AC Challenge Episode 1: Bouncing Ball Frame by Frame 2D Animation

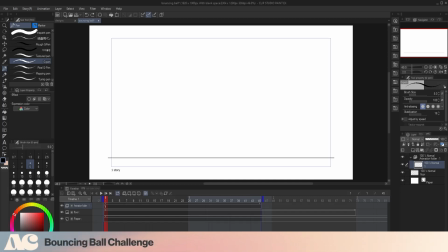Hi, how's it going?
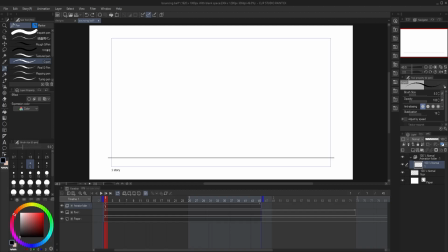This is Edward Bayona, 2D animation mentor for the UH Club of Animation, and today we're going to be doing the bouncing ball exercise. So as you can see, what we're watching right now is my progress of this animation that I created. So essentially, this is like one of the most basic exercises you can do,
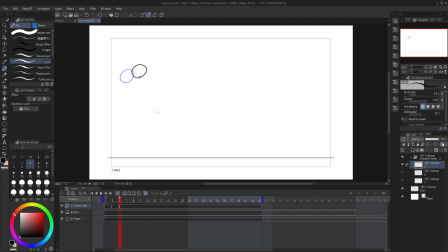and what I did here was I, created the document with a 24 frames per second frame rate. And essentially what I'm doing here is, it's just a ball bouncing on an arc, and then when it bounces again, it's a lower arc, and then it goes off screen.
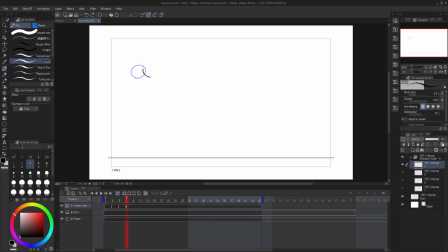So what's happening right here is, I'm just gonna get into the gist of it. So in the peak of the arch, of when the ball is, bouncing and stuff like that, usually the in-between frames are very close together. So one thing that we're gonna be learning a lot from this exercise is spacing of your frames.
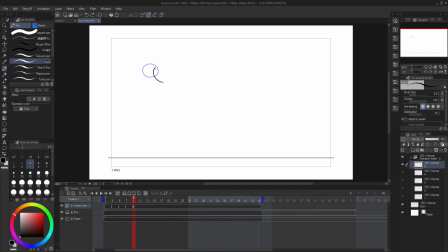So what does that mean? Essentially, when you're putting your frames out and drawing your little ball going in an arc, it depends on whether you're working on like a linear type of spacing, or if you're working with more of like an easing in and easing out.
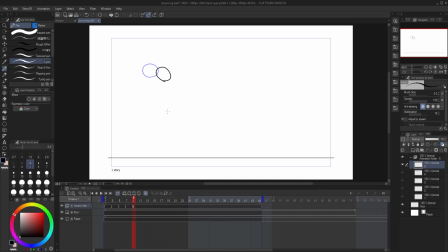So when it's on the top of the arc, the ball for each of the frames is like closer together and not so far apart for each frame. But as it goes down, the ball is getting further and further to simulate it's speeding up.
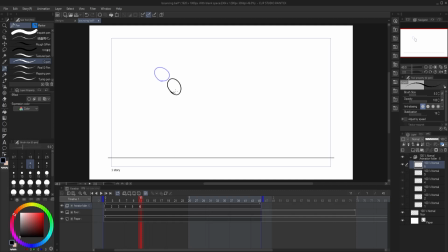And essentially what we're doing when it's on the top is an ease in, and as it's going down, as you can see right here on the screen, it is easing out.
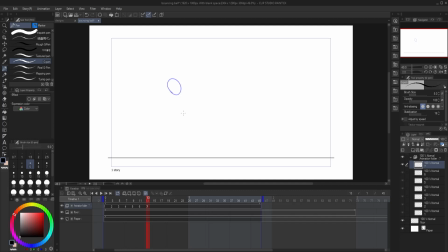One of the other things that I applied to this animation is squash and stretch. See, as you can see here, when it's going down, the ball gets a little bit longer to simulate like a stretch, to simulate like that speed going.
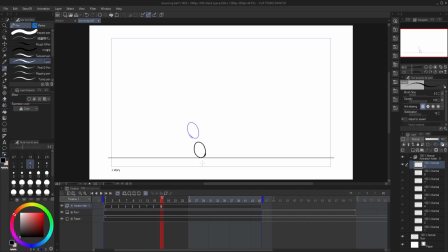And then right here, when it's about to hit the ground, the ball, when it's flattened, it's going to be a little bit stretched out, more flatter, right there, as you can see. And for the second arch, it's going to basically be bouncing up again. However, it's not going to be as high of an arch.
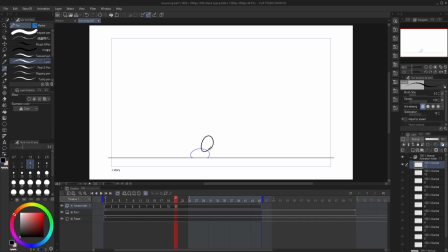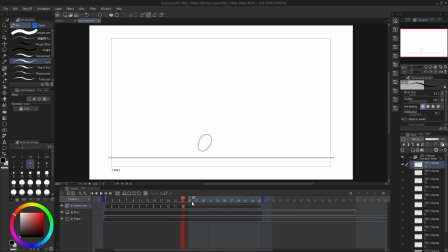One of the resources that helped me out a lot when it came to creating this animation was the one of the, it's kind of like one of the essentials, you know what I mean? It's the Animator Survival Kit by Richard Williams.
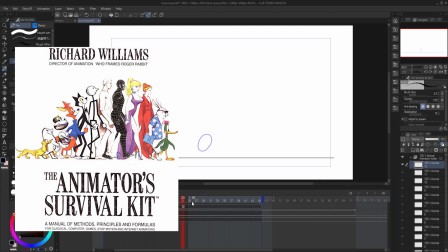And specifically it's in the beginning of the book where there's a
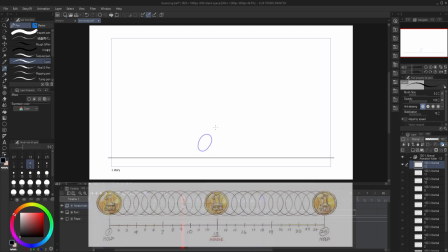page, sorry, with a coin. And the coin is basically shown how it moves
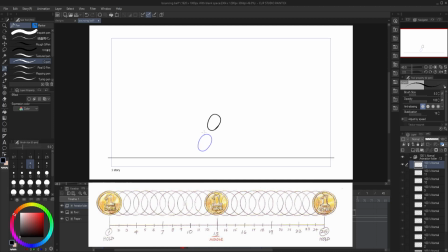based on like the spacing of the frames and how it can be interpreted when it's being played. So it's all about spacing. So as you can see in this little graphic right here, the spacing in this coin is linear because it's just all the same.
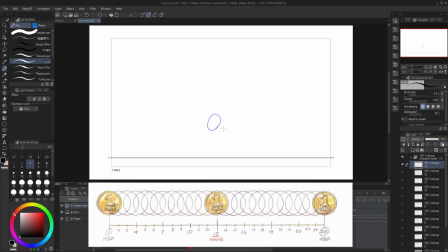It's all evenly spaced out, right? So you're not going to see really much of a, of speed in and speed out kind of thing.
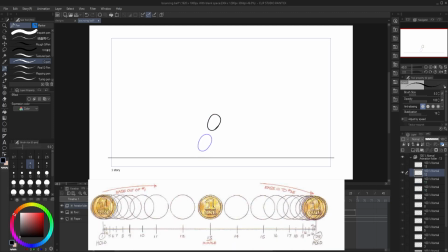You know what I mean? Whereas in this graphic, a lot of the coin is moving slowly in the beginning, and then as it gets to the middle, it's spaced out a little bit more sparsely so it can simulate that speed of like,
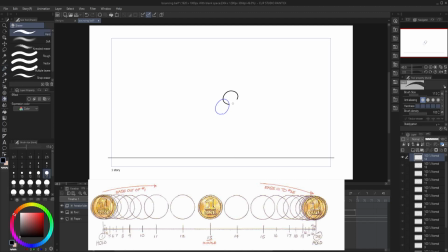just easing out. And on the end here, it starts, repeating some more frames as it's going in to simulate that sort of ease in. So that's another big thing that I tended to learn.